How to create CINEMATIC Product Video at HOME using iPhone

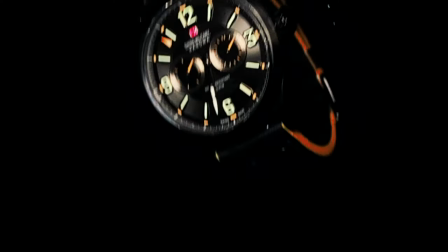Normally I would set my shutter speed double my frame rate, but since I wanted no motion blur while dropping the watch,
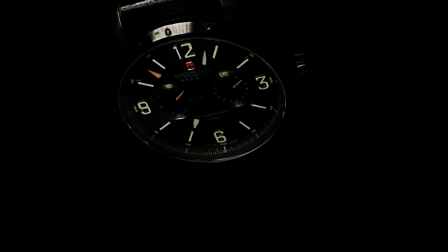I've set it to around one over 940. Now for this shot, I needed a lot of light.
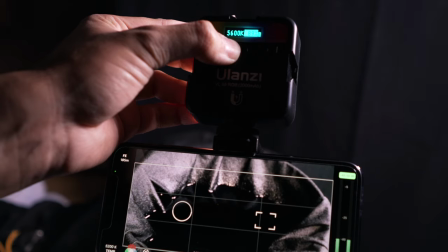So I used the small pocket light with the foldable light at a hundred percent output and also increased the ISO a bit around 100.
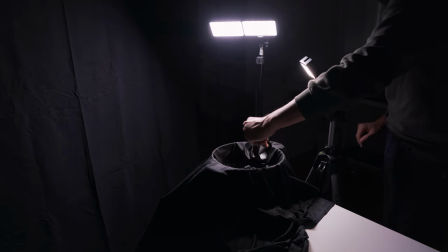I then dropped the watch slowly, did that a couple of times until I was satisfied.
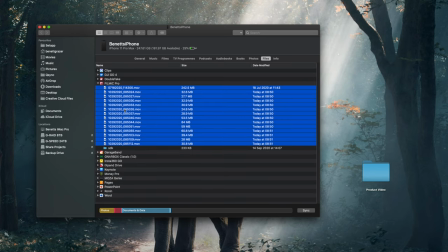Moving on to the editing part, I first imported all of the clips from iTunes into a folder on my desktop I don't recommend air dropping the clips from your iPhone since it takes longer and you can lose quality in my project I took the best parts out and rearranged the clip so that it fits with the pace of the music I personally like to edit in Final Cut Pro X I went for a more cinematic tense music and because it's a commercial I and shorten the music to 20 seconds.
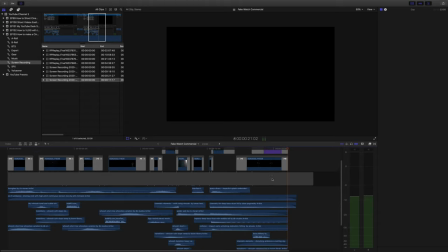A big part of it is adding sound effects, which makes a video more professional.
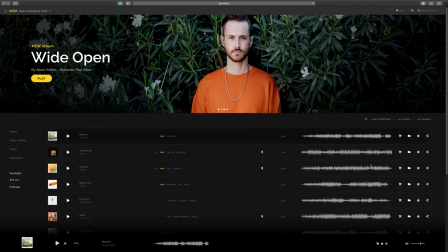By the way, I got all of my music from Artlist. If you sign up now, you'll get two months for free. There will be a link below. By adding some atmosphere, impacts, rises, and whoosh sounds, you can instantly grab your audience's attention and keep them engaged.
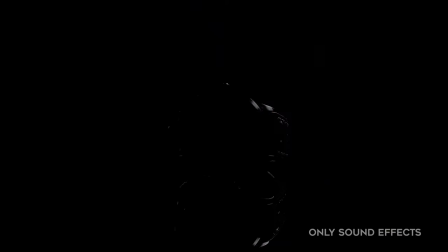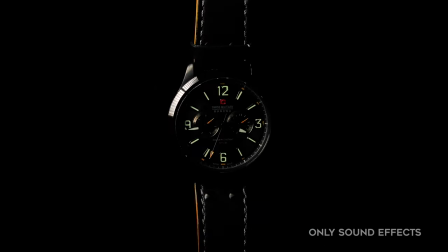So really take the time to layer your sound effects to make your product come more alive. For the voiceover, I used a site called TTS MP3, where you easily can convert your written text into natural sounding voices. I thought this would work great and makes the commercial feel more extraordinary.
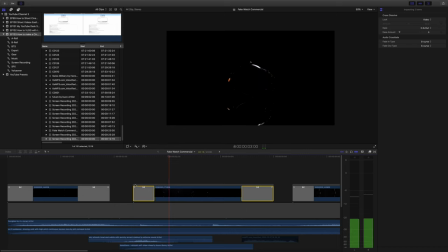On both ends of each clip, I added a fade ins and fade outs so that the transition looks more smoother.
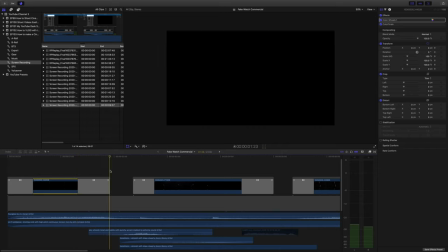As I've mentioned previously, also in every shot, I digitally added movement using keyframes.
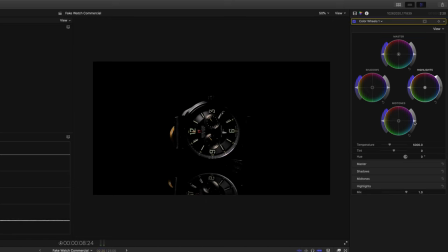As for the color grade, I added contrast, increase a little bit of the highlights and saturation. For the look, I created an origin teal look to make it pop more.
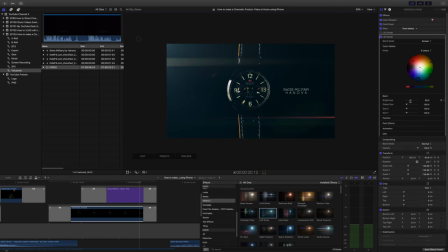And to spice up your shot a bit more, you can add lens flare to your shot to make it even look more epic.
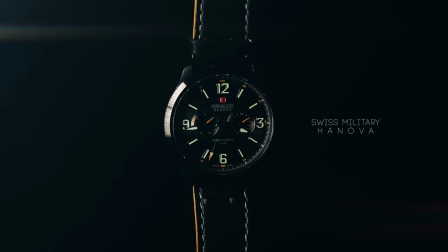In the end, I added a title, which is the brand name of the product, and there you go. As you can see, you don't need a lot of expensive gear to create a high quality video. So hopefully this tutorial was helpful for you guys. Really keep in mind to find ways to make your product look interesting because unlike filming a person a product doesn't show any emotions and can look boring really quickly.
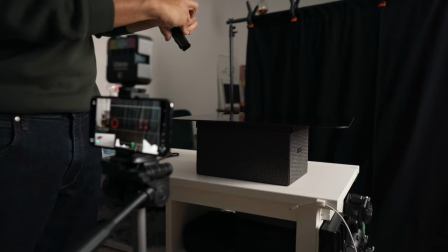Use this dramatic lighting effect You can use any product see what's laying around at home and start creating your own product video I would really love to see what you have come up with now hit that subscribe button If you haven't this way I can keep creating these videos for you guys follow me on Instagram at Bennett Grazer. And if you want to learn more about mobile filmmaking, here are two videos that you have to watch, which you certainly won't regret. Until then, I wish you a pleasant day, take care and I will see you in the next video.